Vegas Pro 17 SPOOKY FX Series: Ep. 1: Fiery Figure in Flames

Hello, it's Adam with Tech Dive Productions. To finish out October, we're going to talk about 5 spooky editing effects you can do to make your visual effects that much spookier. I should have started this tutorial series sooner, but nonetheless, we shall do 5 spooky effects you can do in Vegas Pro, and the first one being how to make a spooky figure appear in the flames.
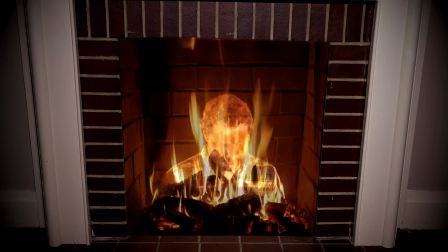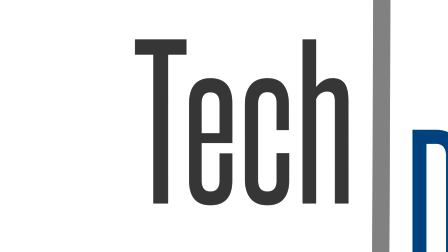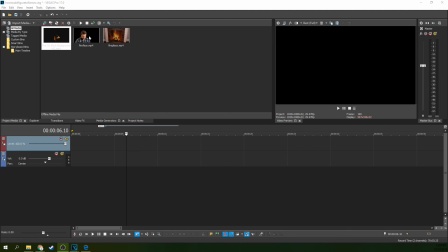[0:46]
Alright, so we're inside of Vegas Pro 17, and the first thing you need to do is get the figure and put the figure on the timeline that you're going to put in the fire.
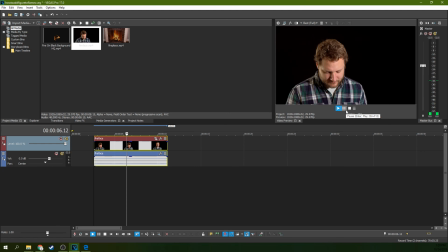[0:54]
This is actually just me looking at my phone, but looking down was something sort of ominous.
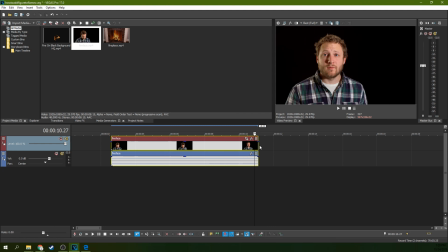[1:01]
So there, I look down and then I look up, and that's all I'm going to do. So if your figure is creepier, you're going to have a creepier effect here.
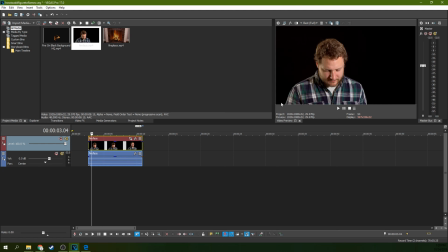[1:08]
But so there's me looking down, and I'm on a black background. That certainly helps it out. You can do a green screen as well, but a black ground is certainly fine. And so if you have your figure on a black background, that's one thing you need.
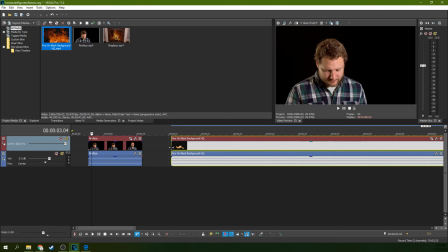[1:21]
The next thing you need is some fire against a black background. So this is easy enough to source.
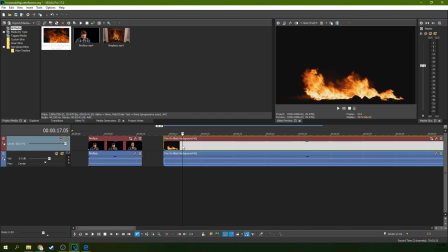[1:27]
Lots of people have uploaded this as a stock footage.
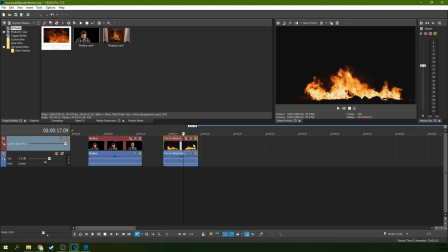[1:34]
And we're gonna go with some fire, and that needs to be right above it. So we're gonna right click, insert new video track. I'm gonna go ahead and ignore the event groupings right here for the audio, so I can delete it,
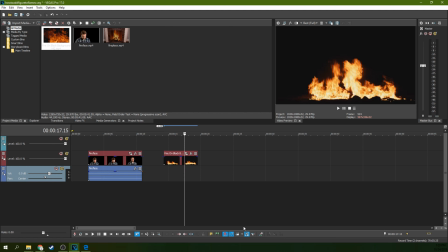[1:50]
and then unclick that so it doesn't bite me later. And then so here now I have kind of general fire. And so you're thinking, well, now I just see fire, not me. That's exactly right. So now you need to go over here to the
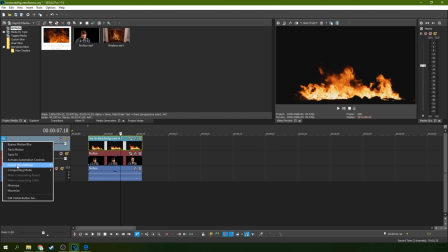[2:10]
hamburger menu on the track with the fire, and you need to go to composite mode and multiply mask.
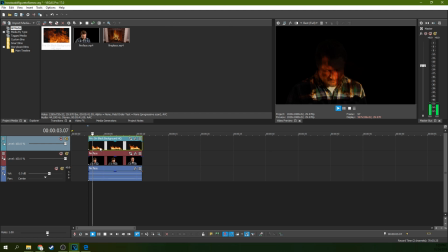[2:16]
Now you can see you as if you're in the fire.
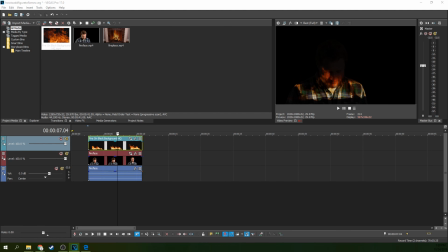[2:26]
So obviously we need to kind of reframe this a little bit. If I pull up the event pan crop, so you can do that by hitting this button right here on your clip.
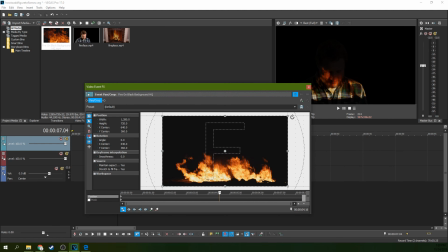[2:35]
You can scroll out if you don't see it, and then you can zoom in on the fire
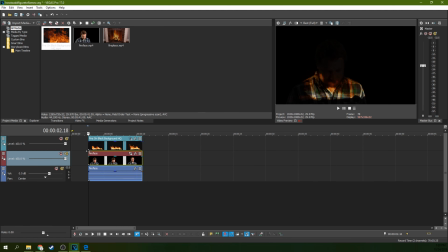[2:44]
to kind of make it give you that flame effect a little better. So I chose to leave the color in. If you don't like the color, you can easily just go to a video effect and you can kind of color everything red by boosting the midtones,
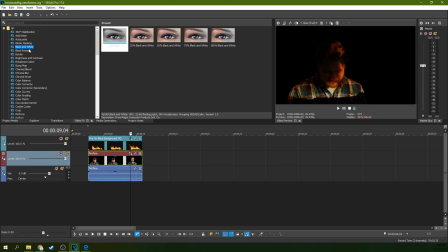[3:02]
or you can completely change everything to be red with color correcting and stuff. There's all sorts of ways to do that, or you can black and white it and just let the red of the fire take over the black and white. I don't mind the color. I think the color gives it a little bit of specialness to it, so I'm gonna leave it in.
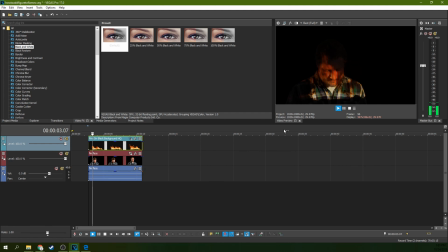[3:19]
But that is step one. See, now I have a flaming figure. That's important because my shape is constantly changing with the shape of the fire, and it kind of gives a flame impression over the colors of my face and clothing.
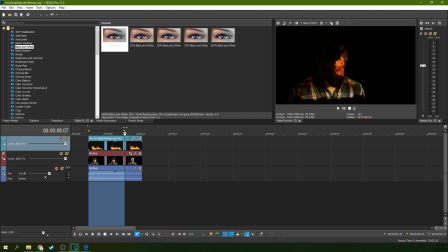[3:35]
So there, we're gonna render this out. So you wanna render this out in the same, either to the same kind of codec that your project is going to end in, or in a compressionless codec like the codec that your camera is in.
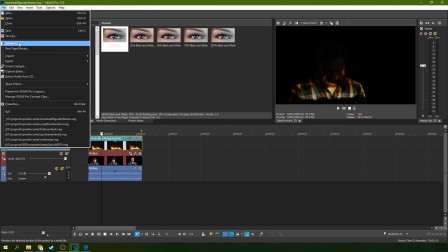[3:52]
What we're gonna do is we're just gonna render this out, file, render as, and we're going to render it out as an MP4.
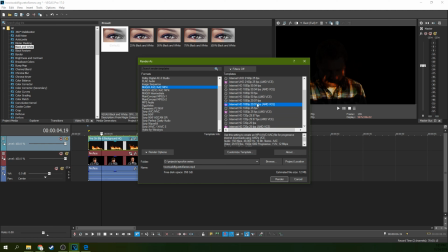[3:59]
So here I got the same frames per second as my camera, MP4, and we're going to render this out as test face in flames.